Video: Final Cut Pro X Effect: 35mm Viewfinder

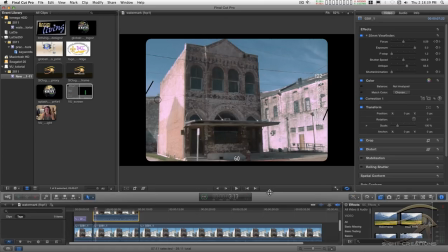(0:11)
This effect is of an old-time 35 millimeter camera viewfinder. It's kind of a composite of various cameras. It's pretty simple. It's got a focus and exposure which is this needle here.
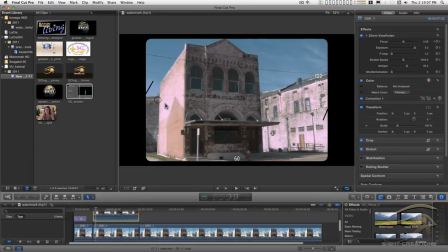(0:28)
Back in the old days when you had the proper exposure, the needle would line up inside the circle somewhere. It's got f-stops over here and the shutter speed down here. It has a
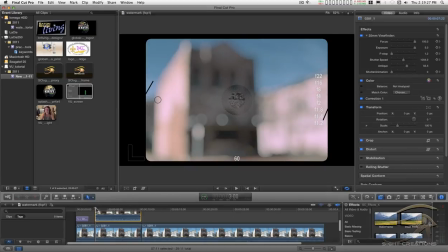(0:50)
micro prism effect and a split-screen rangefinder right in the center right there.
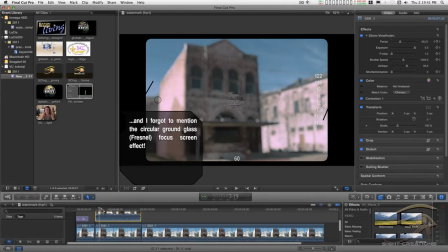It has a built-in shutter animation which is this section over here
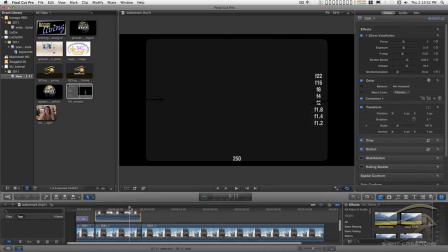(1:10)
the mirror closes the shutter curtain
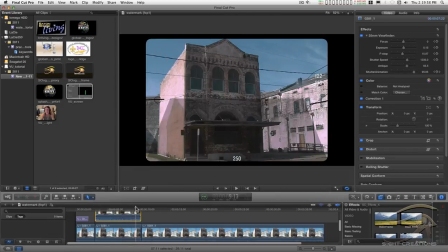(1:16)
transports and closes and the mirror opens up again it's kind of a hokey animation i know but you don't have to use it if you don't want to
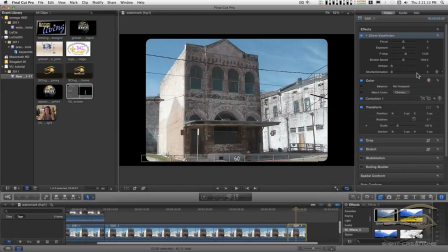(1:28)
it has to be keyframed in order to work keyframing this from 0 to 100 will animate the sequence
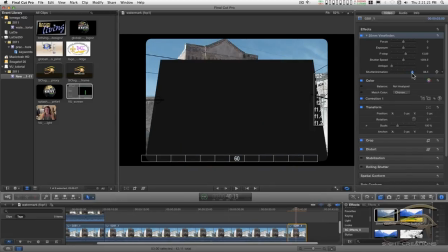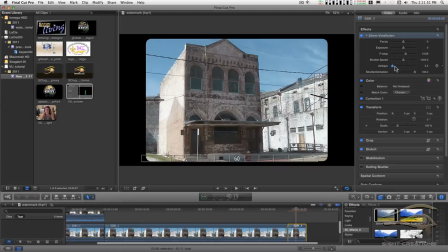(1:44)
I've got a little color distortion control here it's called antique
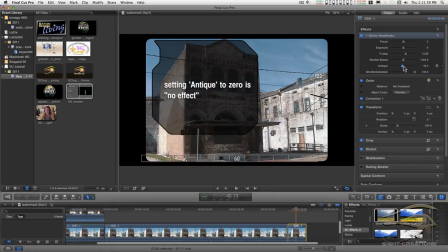(1:50)
it's kind of a fixed control it doesn't do much but vary the
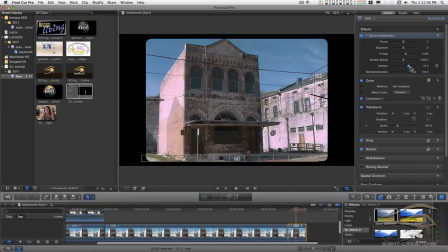(1:59)
color a little bit and the saturation of the overlay gives you a little bit of an old-time feel you have shutter speeds from
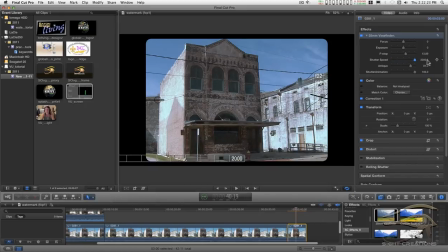(2:13)
bulb to 2000 and these can be key framed to change to suggest somebody changing the shutter speed on the camera it defaults to 60 it's
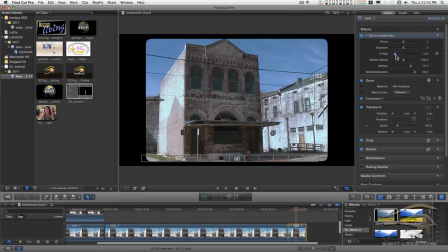(2:33)
got a little needle on the f-stop it's built like this to simulate the click stops on the lens ring. In real life that didn't really happen you could do partial or in between f-stops but for this I just decided to keep it more mechanical looking.
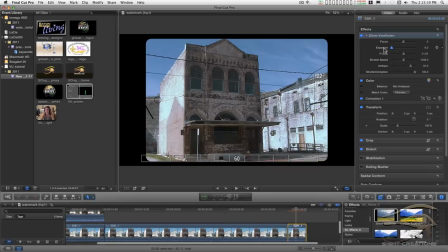(2:53)
Your exposure needle all the way to the left is all the way down all the way to the right is all the way up and in the middle is a good exposure focus at minus 100 focus
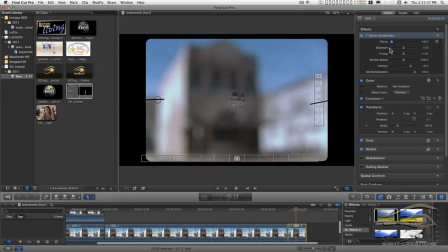(3:12)
at plus 100 there's not really a lot of difference what gets to be the greatest part of the effect is when you're near zero and
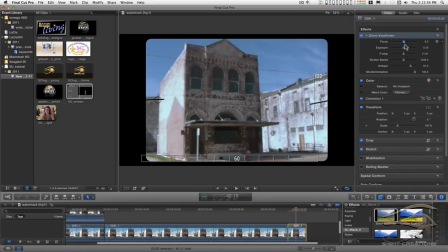(3:31)
as you move from out of focus into focus then everything smooths out. It's really a nice effect. A lot of times you're just going to have to double click on the focus and type zero in there to get it to actually stick on zero.
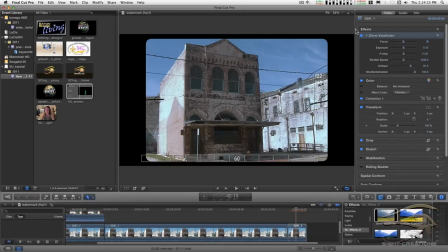(3:50)
It's just the way Final Cut is right now.
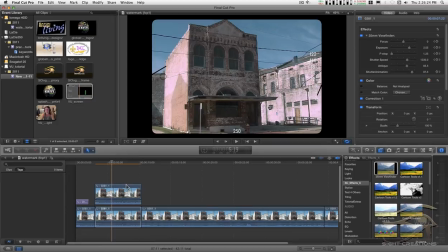(3:56)
And for the focus control you can go in and